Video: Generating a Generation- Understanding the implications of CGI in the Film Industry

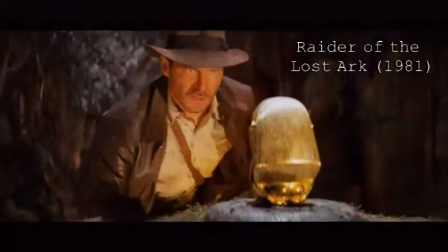has always been a medium with vast amount of potential.
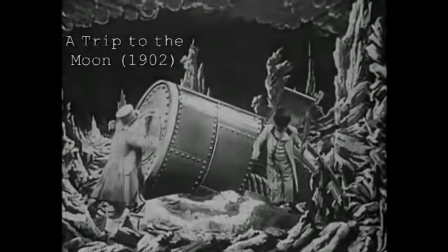Filming has only been around for a little over 100 years, but in that time it has captivated hearts and shaped the aspects of cultures.
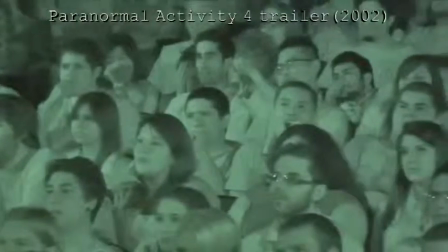In the same way film impacts audiences, technology has a great impact on film.
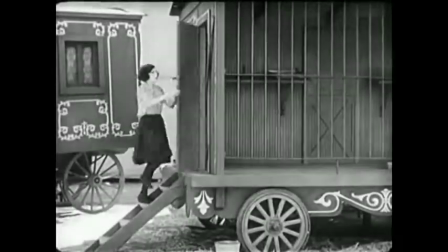From the silent era, new advancements propelled films into the talkie era with the addition of audio,
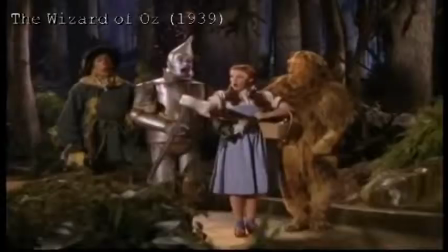and not too later on, color became the newest addition to film.
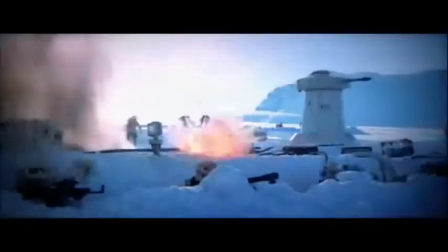Now within the past 30 years, with the more recent addition of computers, newer techniques have changed filmmaking and guided it into a new era of video production.
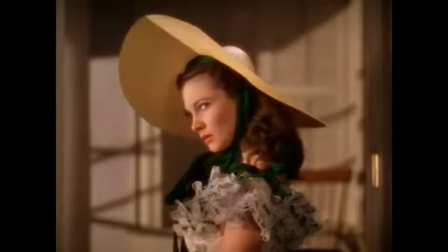Unlike the addition of audio and color, which were more widely accepted by audiences right away,
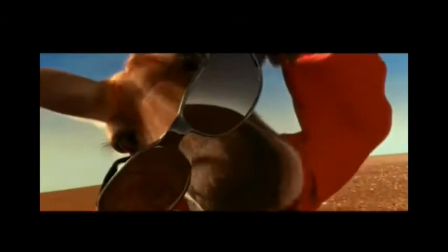the use of computer-generated images have had a slower warming up to the moviegoers.
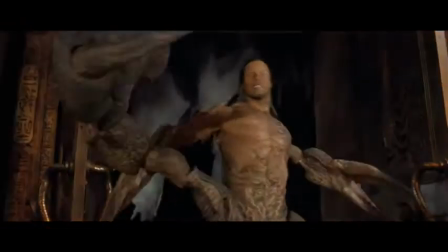Even in recent years, the use of CGI has been poked fun at and criticized for multiple issues.
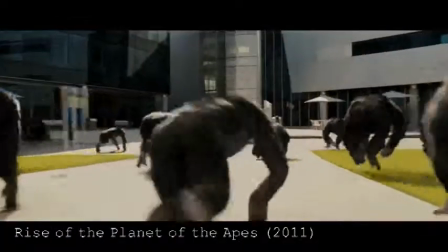While there are some points to be made from this, CGI has dynamically and drastically reshaped the film industry, and moreover has changed it for the better.
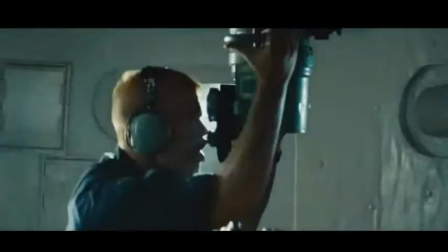A common complaint about CGI is that its capabilities are misused, and at times overused to a point where people find it to be ridiculous.
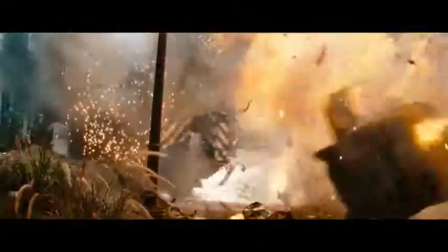A prime example of this is Michael Bay's Transformers series, which uses over-the-top special effects that often involve large amounts of computer animation.
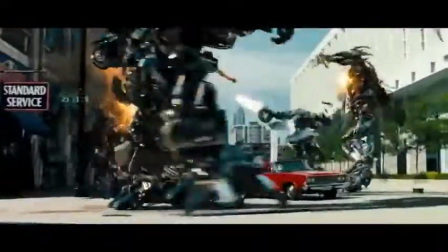At times the screen is just littered with explosions, and while some may like this,
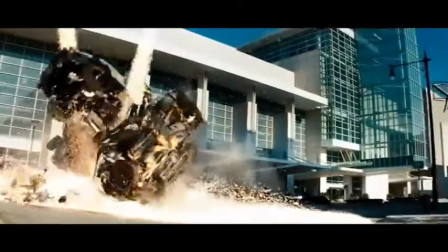there seems to be a general consensus that such overuse of special effects puts way too much focus on the visual element of the film,
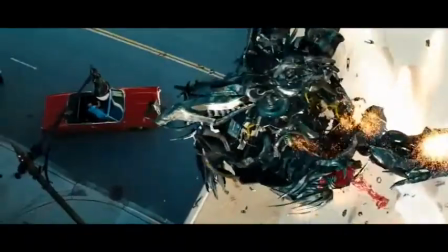and this in turn can greatly take away from the story and its narration. It is the next technological step. And there's some spectacle, you know, blockbuster spectacle has always been basically just a stage for Hollywood to show off new technology.
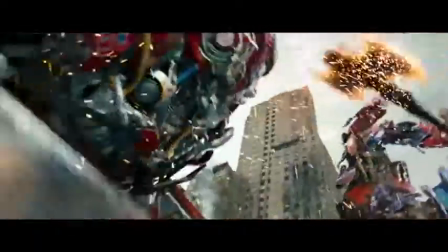And that's what it is, you know, that's what something like Transformers is now,
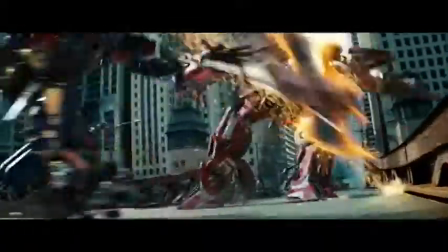is it's a stage for Hollywood to show off the most up-to-date, latest innovations in CGI.
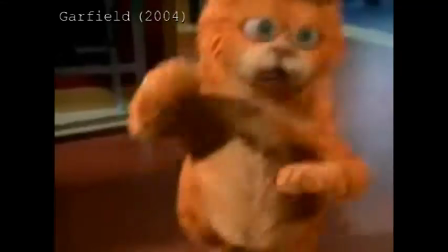Another issue that moviegoers tend to have with CGI is that at times one can tell that something is fake.
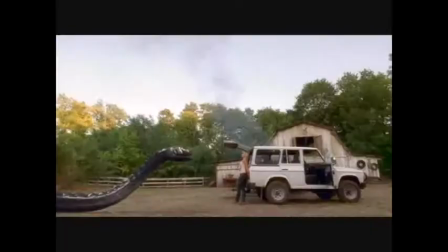This is more of an issue with earlier CGI use, but it seems that, especially with younger audiences,
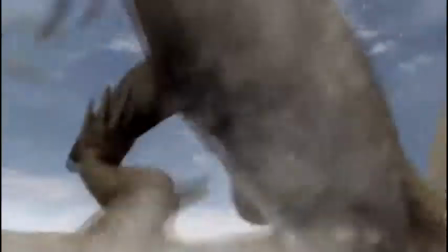people are able to spot out certain things that are obviously added in during post-production.
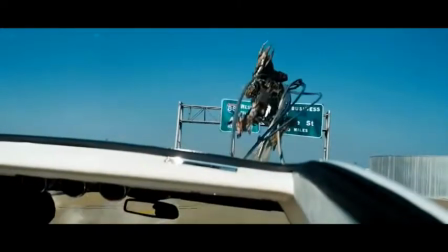Going back to Transformers, during the highway scene, there are times when it is blatantly clear some explosions were added into the shot later on,
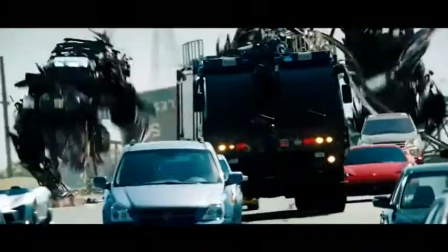as well as certain parts where Transformers are in the background, and it is also clear that they are added in afterwards.
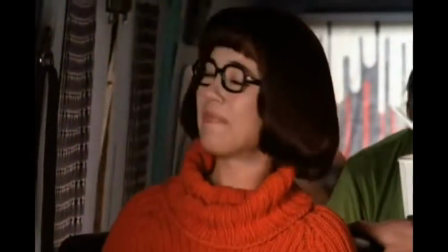The last major problem that people tend to have with CGI use is that there is a lack of spatial feeling.
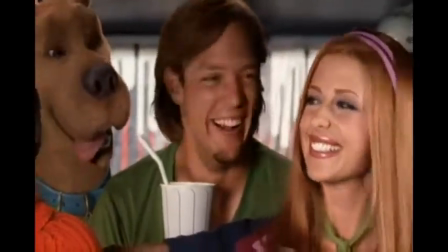Basically, what the issue some have with CGI effects is that it lacks organic feeling that other filming techniques have,
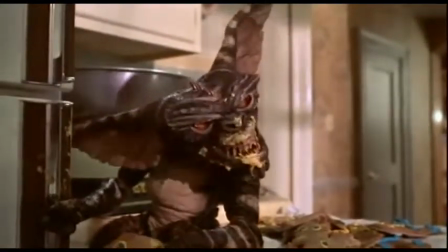such as using puppets for special effects, or having actual locations in the background as opposed to using a green screen.
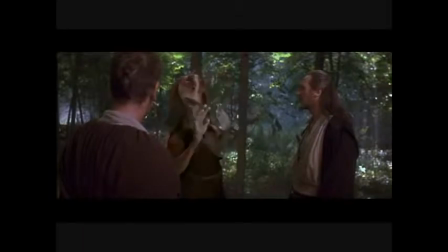A clear issue that arises from this is the lack of actor interaction with the environment as well as other characters that are not actually there.
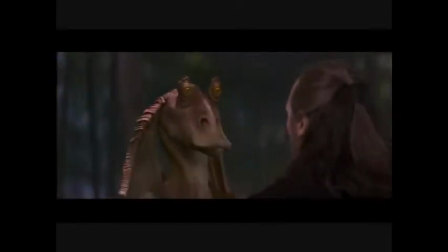When Star Wars made a comeback to the film world with the new movie The Phantom Menace, certain characters were completely computer generated, such as Jar Jar Binks. The look that Jar Jar has is outdated by today's standards, but more importantly,
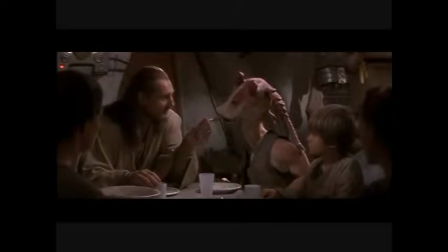the interaction he has with the other characters makes it apparent that Jar Jar is not really there. Anthony Brandt tackles this issue with one of his articles,
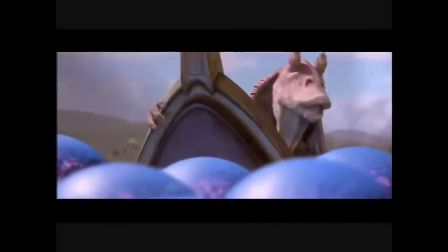and one interesting thing he says is when he makes mention of another film analyst, when Brandt says,
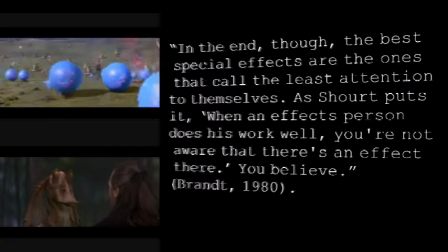"In the end though, the best special effects are the ones that call the least attention to themselves.
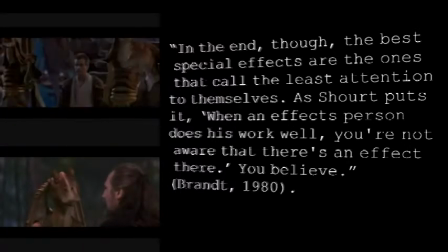As Shout puts it, when an effect person does his work well, you're not aware that there's an effect there.
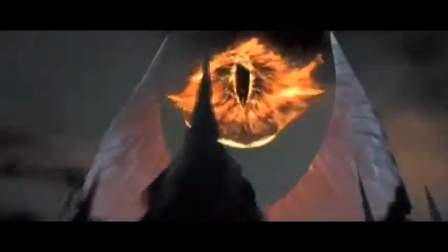You believe." The issue of CGI and actor interaction has been an obstacle filmmakers have been trying to traverse for decades,
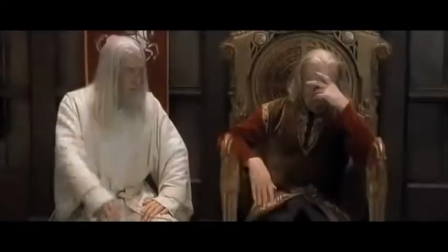and some more recent techniques have come up with some solutions. In the early 2000s, when the film adaptation of Lord of the Rings books started to go into production,
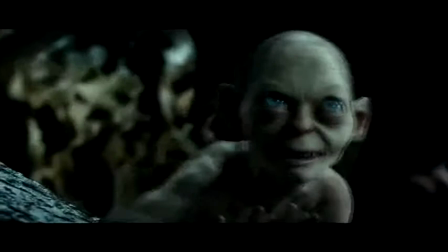there was an initial issue of how to depict the creature Gollum, who is a somewhat deformed human-like creature that plays a key role in the books and films.
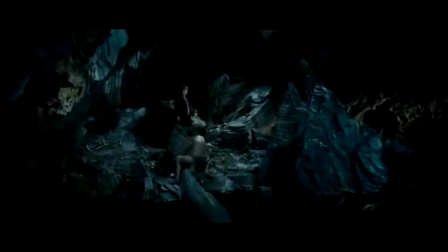Director Peter Jackson, as well as actor Andy Serkis, felt that Gollum needed to be played by an actor, but also be computer animated.
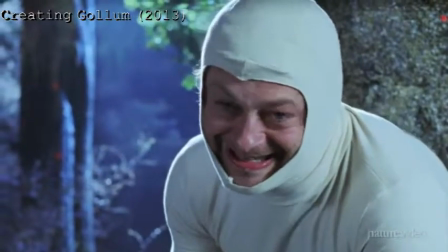The solution they came up with was the first completely lifelike computer-generated character.